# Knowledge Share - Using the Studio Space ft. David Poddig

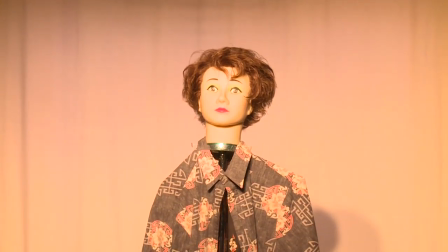16:21 Now let's add some different light to the mannequin.
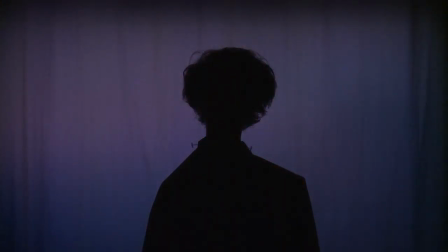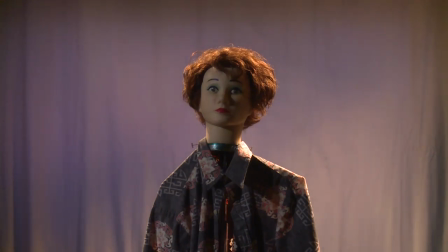16:30 If you notice now that the mannequin's face is not lit,
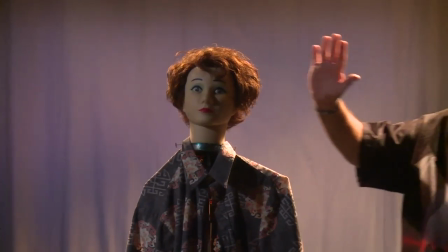16:37 but there's a great deal of light on the back, sometimes called a hair light or a back light,
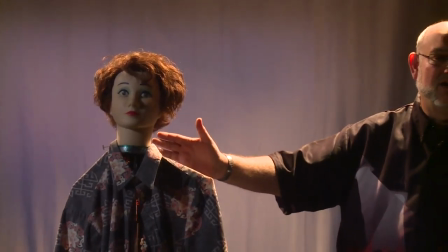16:45 which now drives the figure and the image of the mannequin away from the
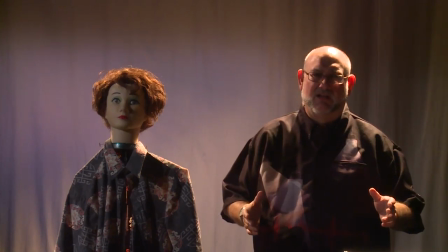16:51 background not particularly interesting stuff when we talk about lighting but it
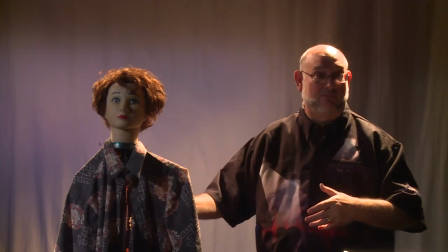16:58 all comes together in how your professor or your presenter
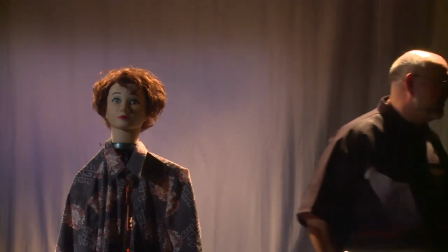17:05 is looked at okay so if we now add lights and we're not going to talk about
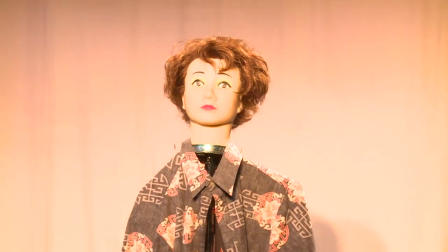17:11 colors and things like that in this presentation but now we have a key light and
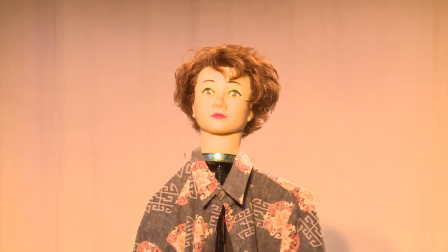17:17 the hair light so So now you can see that the mannequin not only stands out from the background,
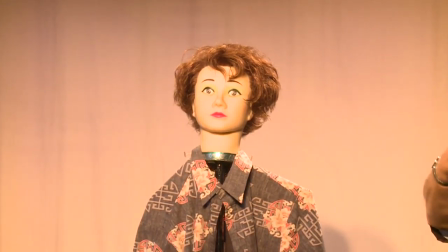17:23 but also has a little bit of more natural look.
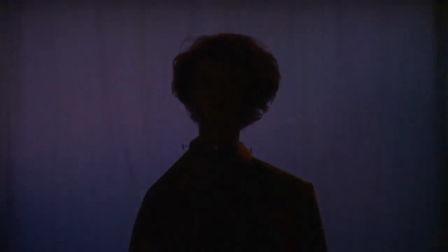17:30 Okay, I'm going to introduce a third piece of lighting, dramatic lighting.
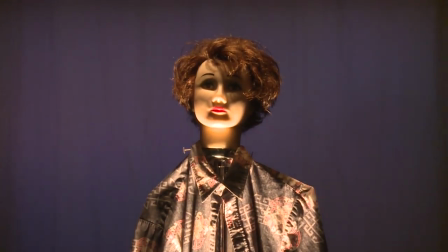17:41 So now you notice that
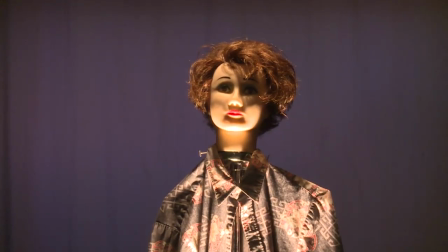17:45 the mannequin has almost established some expression.
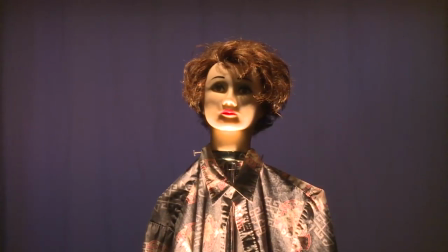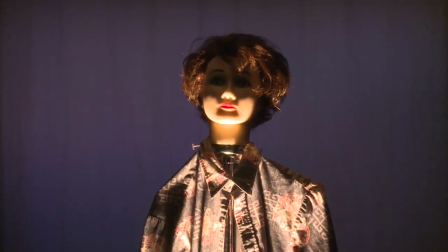17:57 Oftentimes seen in the movies to create a situation of tension and fear,
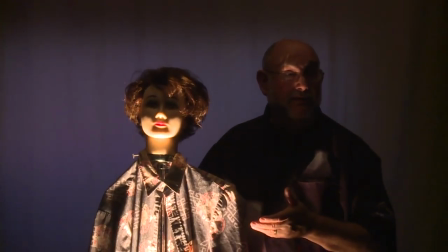18:05 we've now introduced lighting from the bottom. Why is that done?
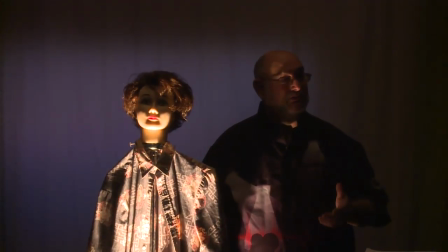18:10 Well, because it's not natural. Again, remember, this is not a natural space.
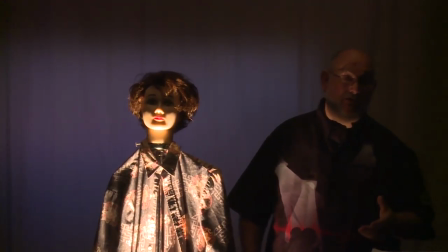18:17 We're controlling the light. There are very few places in the world where you can stand on the outside and be lit from the bottom.
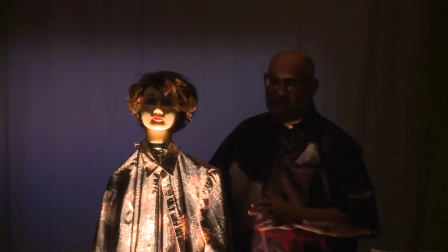18:26 that's what we've done here.
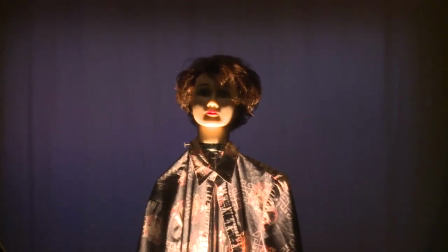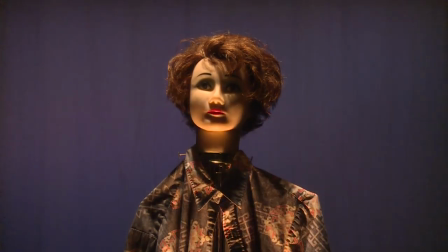18:36 Now we're going to do the opposite and now light the mannequin from the top.
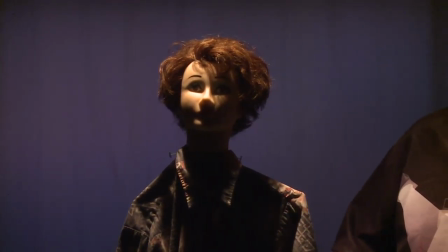18:45 Again a whole different dramatic presentation with the lighting. I kind of call this my Phantom of the Opera look.
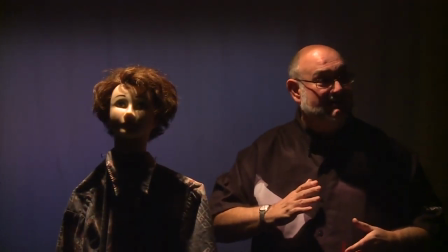18:54 You notice that half of the face is more in shadow than the other.
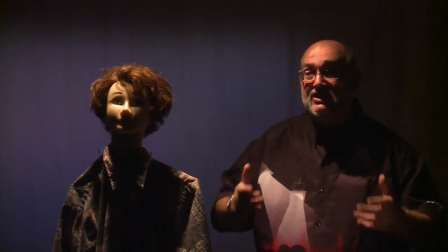18:59 So again we've now changed how the person looks.
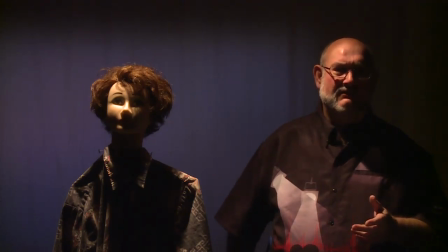19:06 Why is this important? Well, for dramatic presentations it's very important.
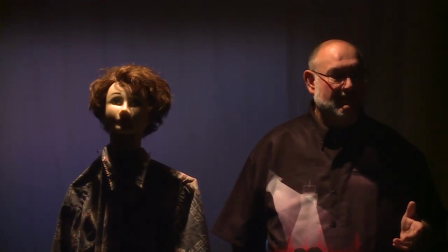19:11 But when you're in a classroom, traditional classroom, you have a situation where everything is rather broadly lit.
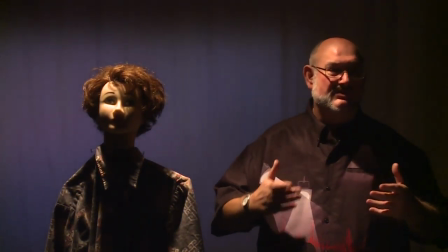19:20 There's no interest in the features of the presenter.
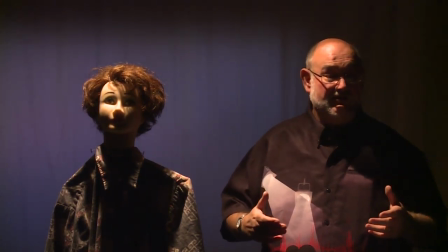19:24 The teacher, depending on what they're wearing, the professor, whether or not they have a coat or a jacket or a sweater,
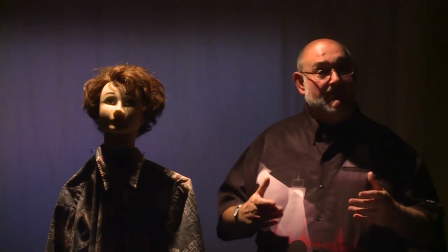19:31 looks kind of like everyone else, but with a little bit of modeling light that you can introduce, you can somewhat bring the presentation out from the background. So you can make it interesting to the people around.
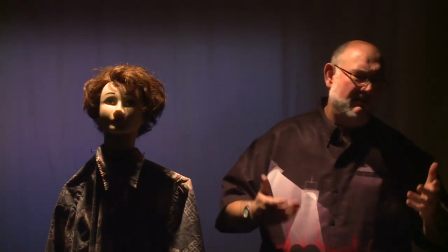19:47 You say, well, why would I want to make it interesting?
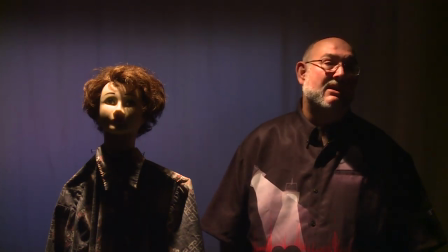19:51 People in the video business spend multi-millions of dollars to gain your attention. They want people to stand out. They want the message to become clear and maybe only in 10 seconds. So we want to do the same thing because we're all consumers of this,
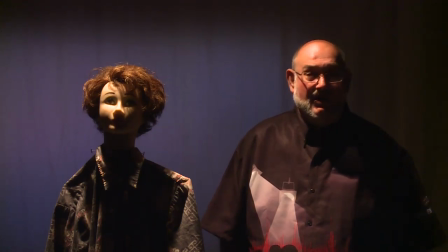20:10 whether it be a consumer in an education situation or an advertising commercial situation.
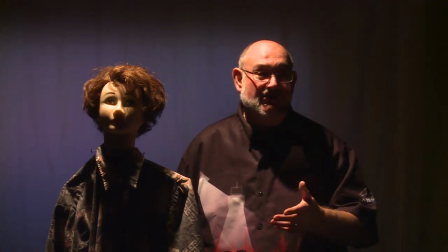20:16 We want the person who's making the presentation to be an interesting presentation.